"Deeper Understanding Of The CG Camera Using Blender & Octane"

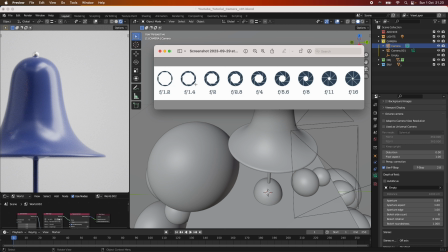972s
What you should think about is that the f-stop, the lower it is, the and I mean lower in like 1.2 being the lowest, is where you will also have the most like bokeh, the most depth of field in real life.
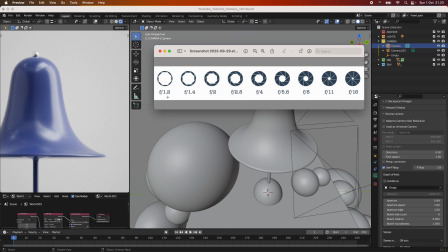990s
So if you want those really nice portrait shots of a person, you would typically go with like one of these lower values here because you want sort of like the background out of focus. And as you can see here, we have a 2.0 f-stop set,
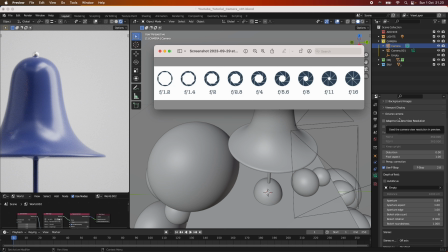1010s
and because we're using a really high millimeter lens, that will also affect these settings here. So if we want more of the image to be in focus, we will need to set it much higher because we also have a much higher focal length.
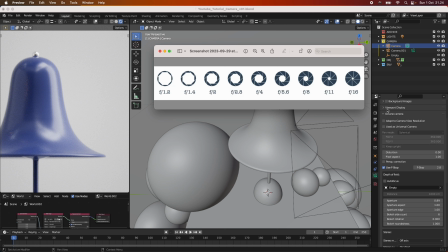1027s
And yeah, I know that's very, very technical and also took a while for me to completely understand how it worked in real life. But what you should just understand is that we can use a higher value.
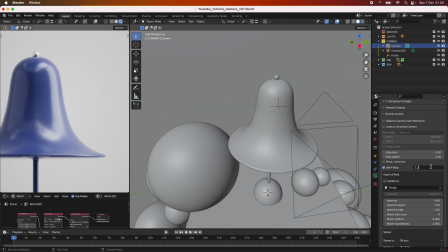1038s
So let's say the lowest one would be like a 1.2, and you can see this is really out of focus now. And I hope it goes through on the stream here. And it wouldn't be this out of focus like in real life because, yeah, I don't know.
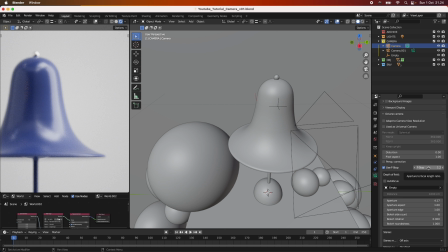1058s
It's just how the camera works here in CG. But we can go way higher and set it, for example, to 16. And now you can see we actually have the entire product in focus. And we can go even higher if we want. And that's what I mean with like, CG.
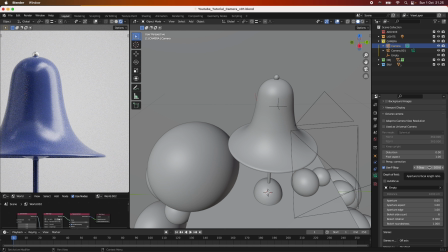1077s
We could go to 100. And it's not even like a thing in real life, but we can do it. And this way, everything would be in total focus now, for example. From the balls here to the
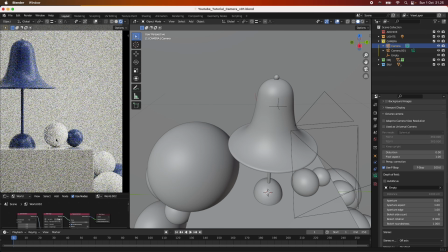1091s
to the plane, to everything is completely in focus now.
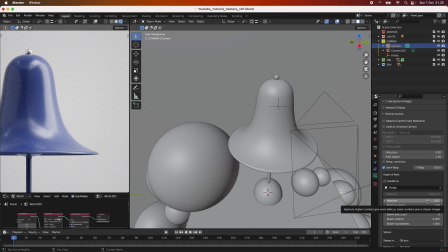1096s
But I would just to imitate how it would be in real life, we want to have some sort of like a little bit of depth of field. I think normally for like a product shots, we want the product to be in focus, so we don't really care too much about depth of field in product shots.
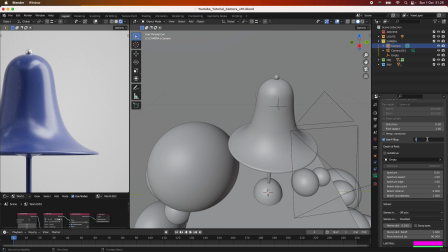1115s
But to imitate like real life, I think we should go with a lower one. So maybe 5.6 here. You can see we sort of have like the edges of the lamp out of focus, but we still have this area in focus here. We could also go with like another typical focal length, like a 7.2.
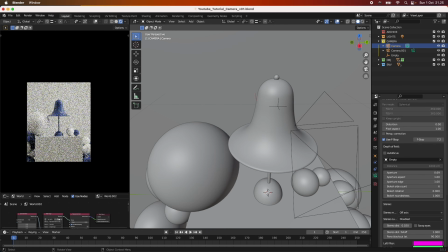1132s
It might not be that noticeable, but it will add to the realism of your scene here.
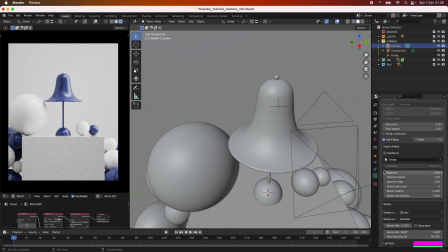1138s
So let's just keep it at the 7.2 f-stop, and we use an f-stop, and we have ticked off the autofocus, and we're focusing on our empty here. And I think that's actually everything now.
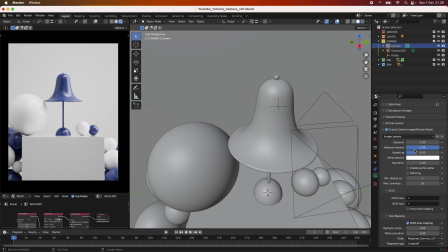1155s
Oh yeah, under the Octane camera imager, just remember that when you have enabled this one, the vignette is already set to 0.3, because in every lens there will be some sort of like vignette in real life, but you can turn this one off and you don't have any sort of like vignetting.
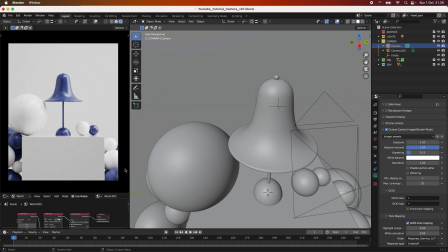1173s
I also sometimes just set it to 1.5 just to give it just a bit of crunch on the edges here. And I'm using the ACES tone mapping, just override with that and set the response type to linear off. And no upsampling, no denoising right now. And
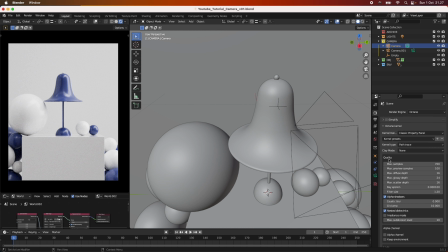1195s
yeah, I think that's all. And then yeah, the that's basically all for the camera settings, and then there's all these other settings here. But yeah, I hope you just learned something about the camera within CG and how it works, especially with like Blender and Octane,
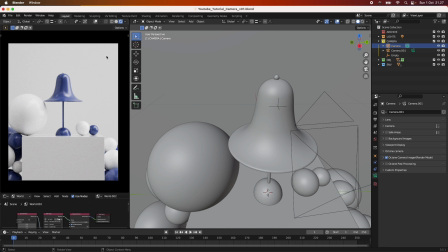1214s
and how like you can use it on these sort of like product shots here. So yeah, see you for the next one. Bye.